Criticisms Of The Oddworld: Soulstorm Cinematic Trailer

The reaction to the cinematic trailer of Oddworld Soulstorm, shown by Lorne Lanning during the Unity Keystone speech at the Game Developers Conference 2019 was overwhelmingly positive,
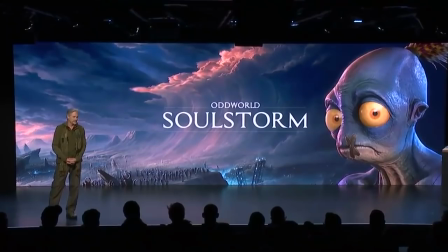I don't need to express enough how much it was liked by almost everyone.
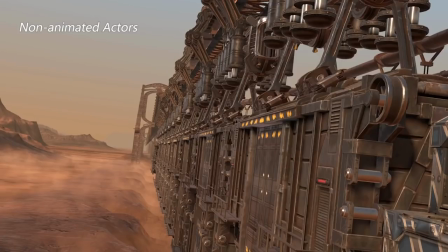However, there were a few criticisms that some people had of the trailer that it might be worth taking a look at.
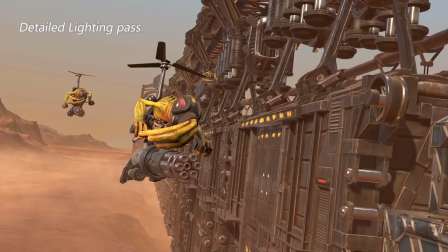The first major one was the camera effect throughout the trailer, I'll be honest I didn't even notice it at first and it doesn't really bother me that much,
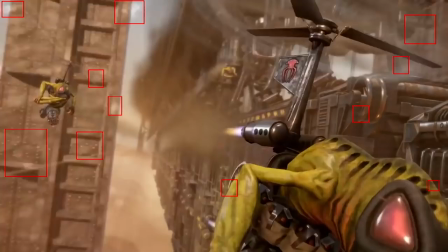but people pointed out that there's dust on the lens as though it was an actual camera filming the scene,
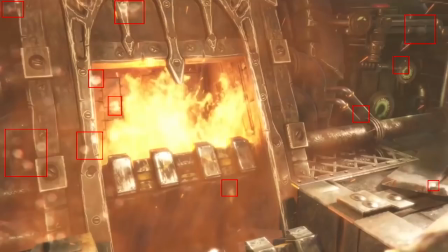more importantly these dust particles remain on screen for the entire time in the exact same places not moving at all,
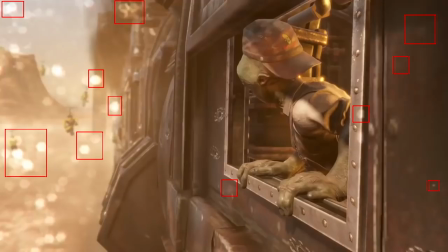personally as I said I don't see this as a big issue as I didn't even notice it until it was pointed out but I can see why it may be perceived as being
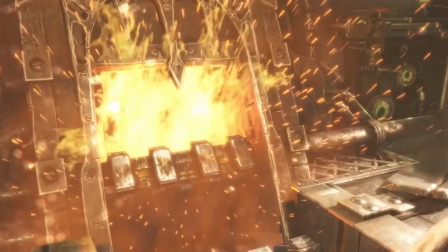annoying. The next criticism is the facial expressions of in particular Toby, I mean this one is pretty there in my opinion,
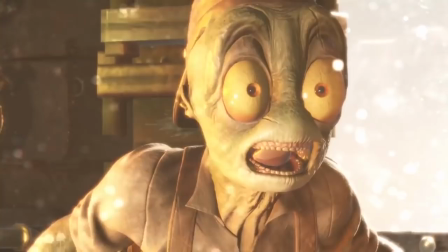it looks kind of like Toby is turned up to 200% facial expressions or something,
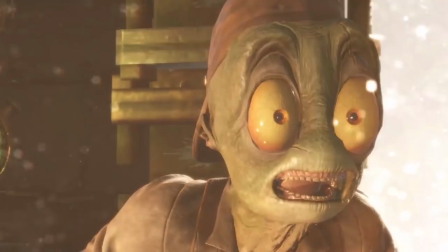he seems to be able to defy the laws of physics and expand his head quite a bit to the point I'm surprised his eyes don't fall out their sockets.
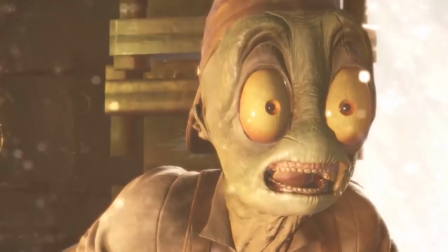I guess this is hardly a major criticism, and is only majorly noticeable if you pause on specific points, but it just makes it look kind of weird I guess.
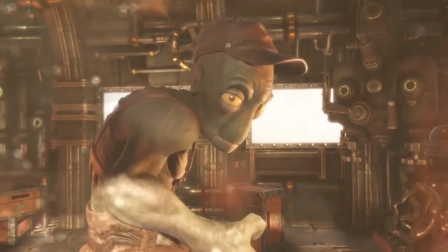It was less noticeable on Alf I think, but there's still points where you can see it even on him I'd say.
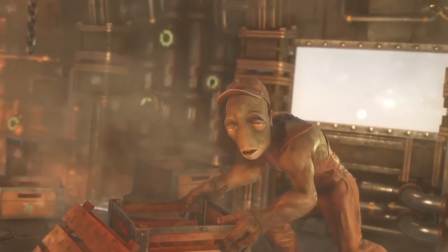Speaking of defying physics, I've heard a criticism, albeit less so,
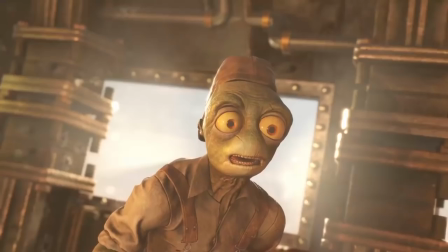that Alf seems to lack weight or something when moving around a train, I guess I kind of get what they're saying but I don't really think it's hugely noticeable.
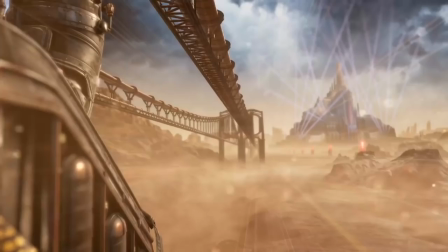The final two criticisms I've heard revolve around the shot of Soulstorm Brewery, firstly is one that I don't think I've heard anyone else mention actually, but it's simply one that I had the first time I watched the trailer,
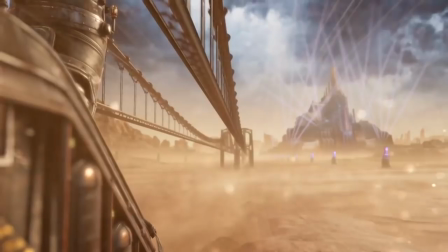and that's that the shot to me looks as though they just took the picture of Soulstorm brewery
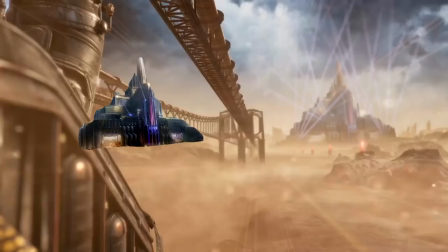they'd previously released and cut out the brewery itself and inserted it into the shot,
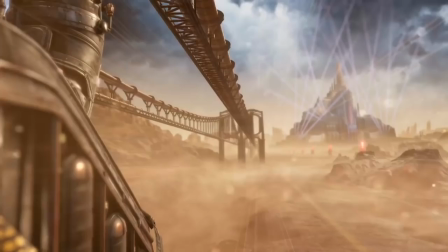that's what it looks like to me and I guess there's nothing wrong with that, it just makes it look weird I guess,
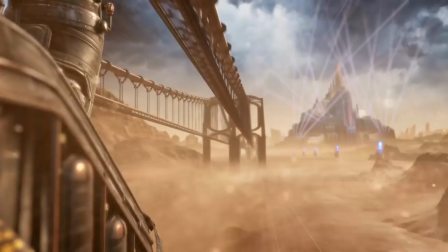I mean I'm not expecting them to make an entire 3D model or something for just that 2 second shot and they've probably done the 2D thing a lot before in their games,
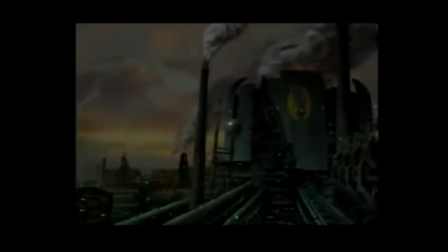but when you look back to even the opening shot of Rupture Farms in Abe's Odyssey,
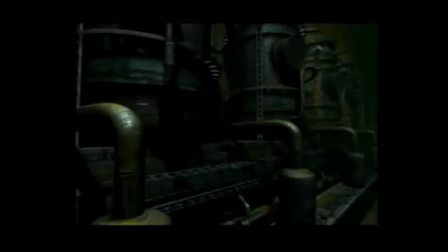literally the first thing you see in the Oddworld franchise, guys, not at any stage does it look 2D,
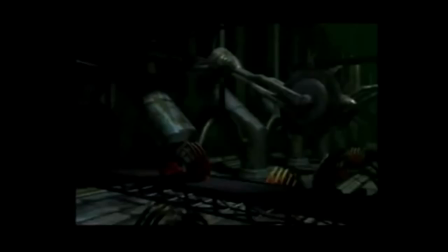even though they probably used a lot of elements of 2D in that shot,
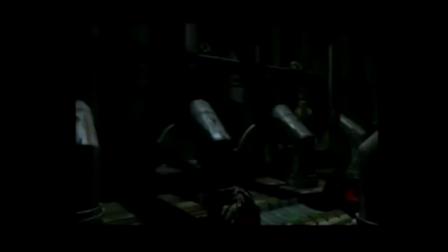so to me it's interesting that I instantly saw that shot of Southstorm brewery and it just looked so 2D to me.
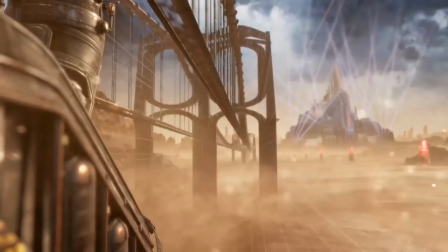The final criticism, or point rather,
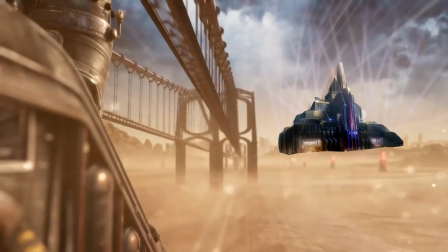backs up the previous criticisms idea that it is simply a shot of Southstorm brewery cut from the image we've already seen,
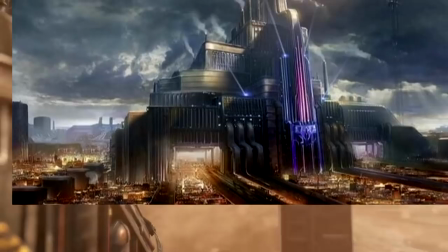it's the fact that the surrounding area around the building looks nothing like what we've seen previously in the previous image,
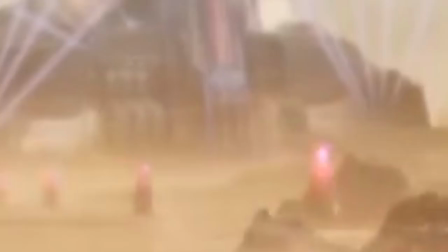now naturally those were very early images so they might have simply decided to change it,
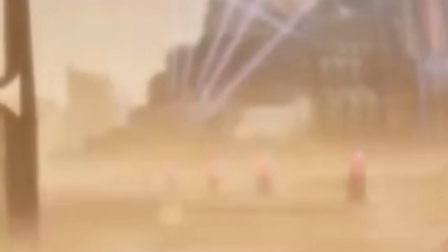but also another counter reaction I've heard to this is that the buildings and landscape in the original image are hidden by that sandstorm.
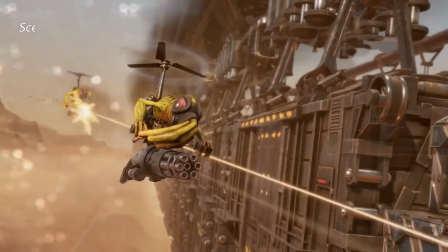Pretty much all the criticisms we've taken a look at here are pretty minor aesthetic problems, they're hardly noticeable,
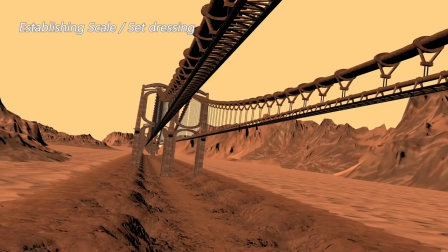most of them I didn't even pick up on at first until it was mentioned, so I really think there's really not much to worry about in in terms of this scene at least regarding Oddworld
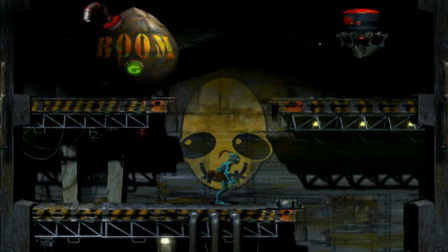Soulstorm, especially considering the overwhelmingly positive reaction that they had to this in-game cutscene.